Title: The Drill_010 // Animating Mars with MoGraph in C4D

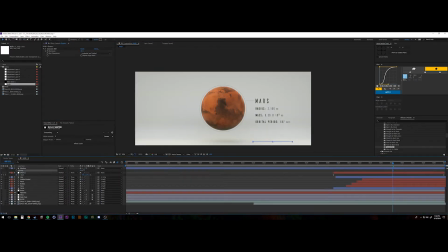4:06 right of Mars and there's a little bit of a circle around it just for the visual element
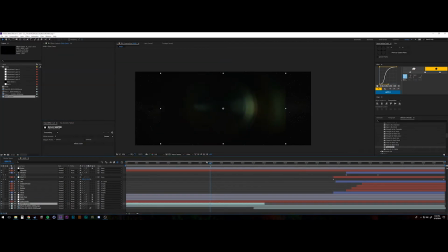4:11 and just working on the composite here I wanted this old grainy kind of you know a shot from what would look like
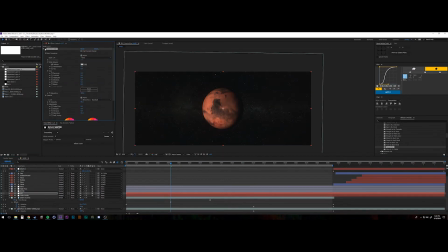4:20 maybe an old you know old NASA camera or something like that or maybe
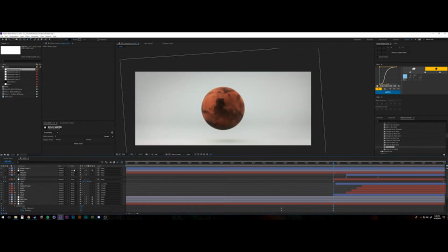4:25 an old probe that went out into space so I'm adding a little flicker on here with a wiggle
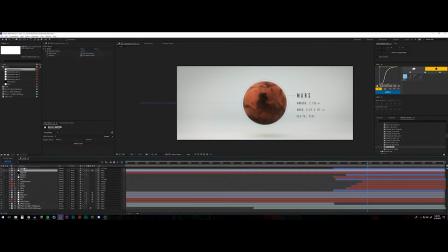4:30 expression on an exposure adjustment layer I've got some noise and scratches
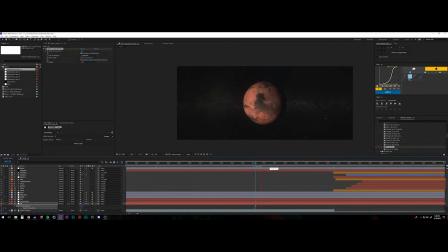4:35 on the surface that I made with some fractal noise and rendering out here
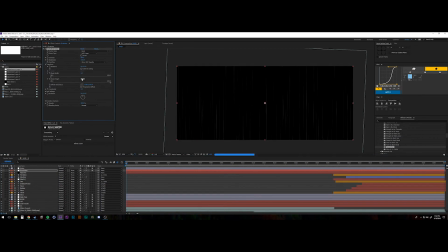4:41 and what I ultimately got was this nice combination of composition excuse me of compositing of applying
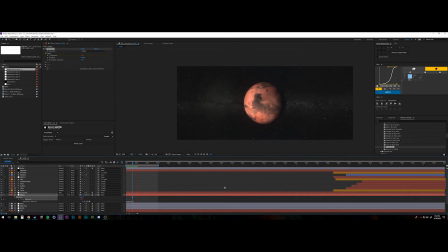4:51 typography and playing with different types of passes outside of cinema 4d and it was a really fun project and I'd like to probably get into more of these texture maps
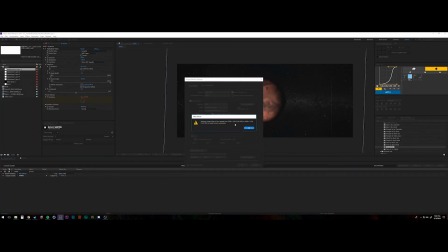5:01 of these different planets and see what else we can get Mars doesn't have atmosphere as at least as far as I know so there is no atmospheric out here. Mitch Myers has a great tutorial on planets with like an atmosphere on them and stuff like that.
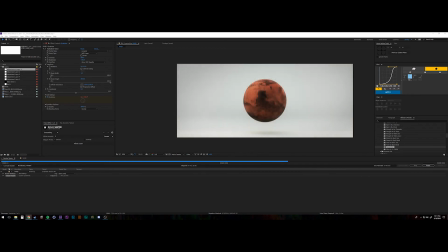5:17 That is also in the show notes and you can check that out. So that is probably where I'd like to go in the future with the next kind of planet if it continued to do a series like this.
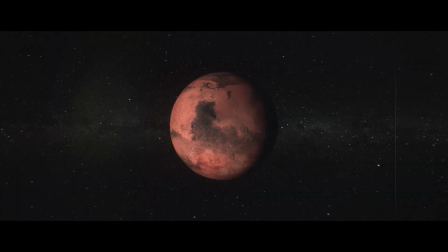5:26 So I'm talking over the render. Here's my final render. You can see how the star field is dissolving away to reveal the white studio.
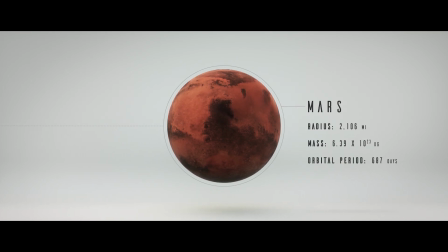5:36 We have our information here on the right side and a little bit of
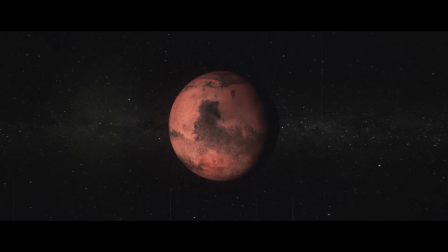5:40 graphic design uh to balance out hopefully the scene uh with the with the uh small
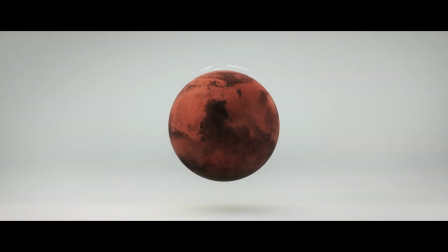5:45 almost ui elements around the planet and off to the left
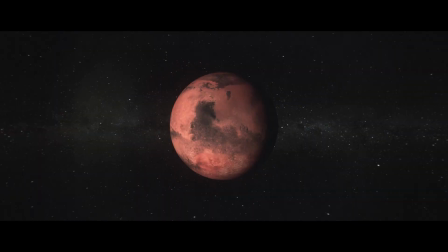5:50 so that is this week's episode this was a really fun one to work
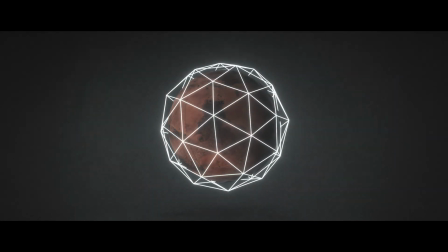5:54 on um i spent a ton of time in after effects um with this and it's it's something that i'm looking forward to doing more and more is just
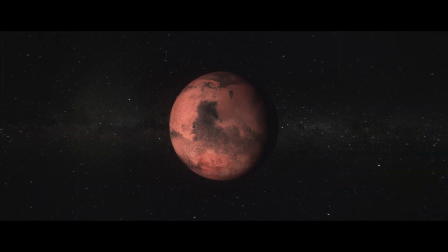6:02 um using all these tools together so that you could really create something that is not something that you could just kick out of one of
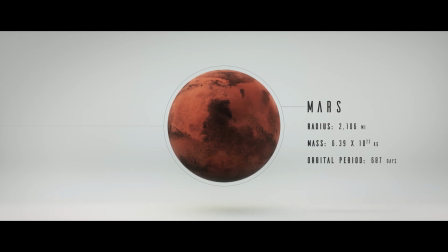6:10 them so anyway if you have any questions please feel free to like share subscribe and comment down below making a point to answer all the comments that i've received i really appreciate all the comments and please please keep them coming and please do consider subscribing i really appreciate it you can follow me
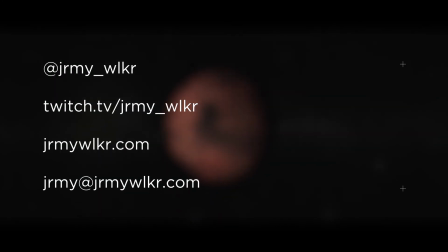6:27 on instagram and twitch at jeremy underscore walker that's j-r-m-y underscore w-l-k-r You can visit my website for updates or shoot me an email
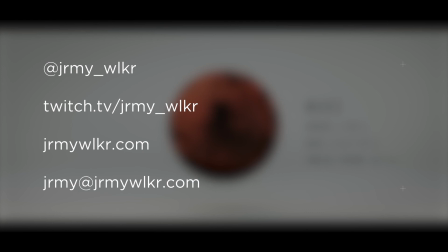6:36 at jeremy at jeremywalker.com Thanks again so much for watching commenting subscribing I really appreciate all the support guys and I can't wait to
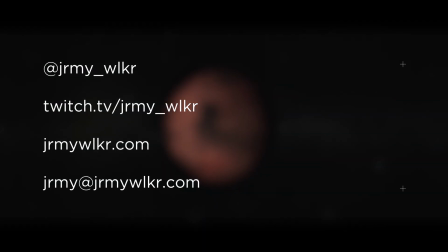6:44 see you all next week on the drill